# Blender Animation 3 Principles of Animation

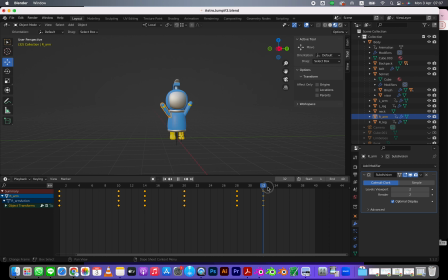492s
Rotation, rotation, and then right about here, I want to rotate these down.
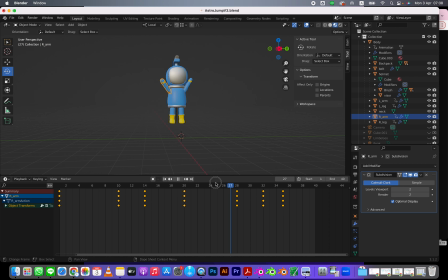511s
So, boom. So that gives a little bit of a, that's the follow through. Because it hit down, now these arms kind of follow through and land. Whoop. So that gives like some offsetting of that animation a bit here.
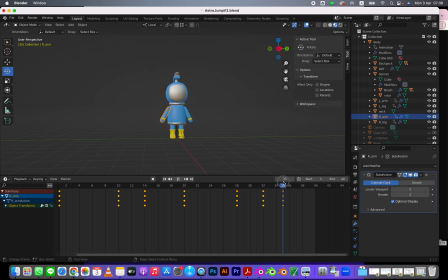534s
And it lands here. I can actually move these over now. Yeah, that's good. It's right there. Okay. So that's a good start for my animation. Next, we're going to do exaggeration. We're going to exaggerate the squash and stretch.
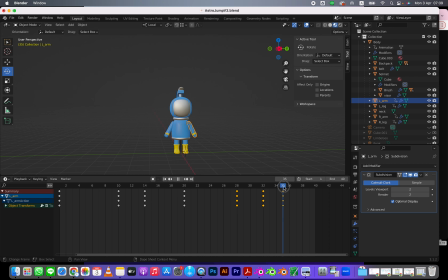555s
I also feel, actually while I'm looking at this, feel like I want to move these keyframes over here so they hit a little bit earlier, and then this thing's coming up, and then I just want a tiny little
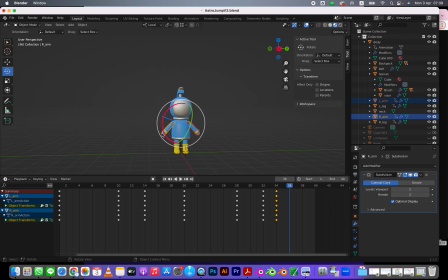576s
follow through on the arms, just a little bit. Rotation, and then I'm gonna go here, Control C, Control V. Ooh.
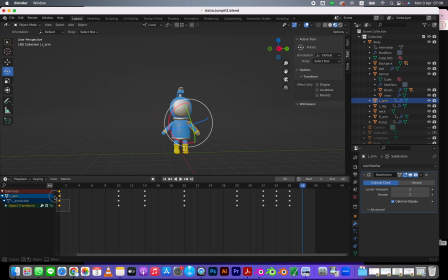Bring those down. And that gives like a little bounce right at the end. Let's watch that one more time. Yeah, that gives a little bit of staggering.
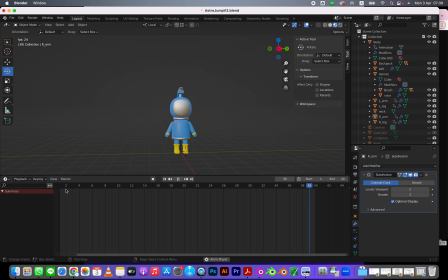609s
Boom. Da-doom. Ba-doom. And the reason I copy and pasted this frame and this frame is that it'll loop perfectly. There's no jump between this frame and this frame. So if you copy and paste the frames, you have a full loop.
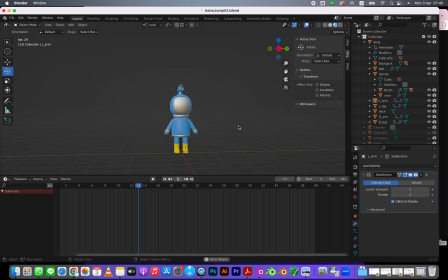628s
So this guy can jump forever. Boom, boom, and it doesn't have any jerking motion. All right, so now, next time, we're gonna do exaggeration.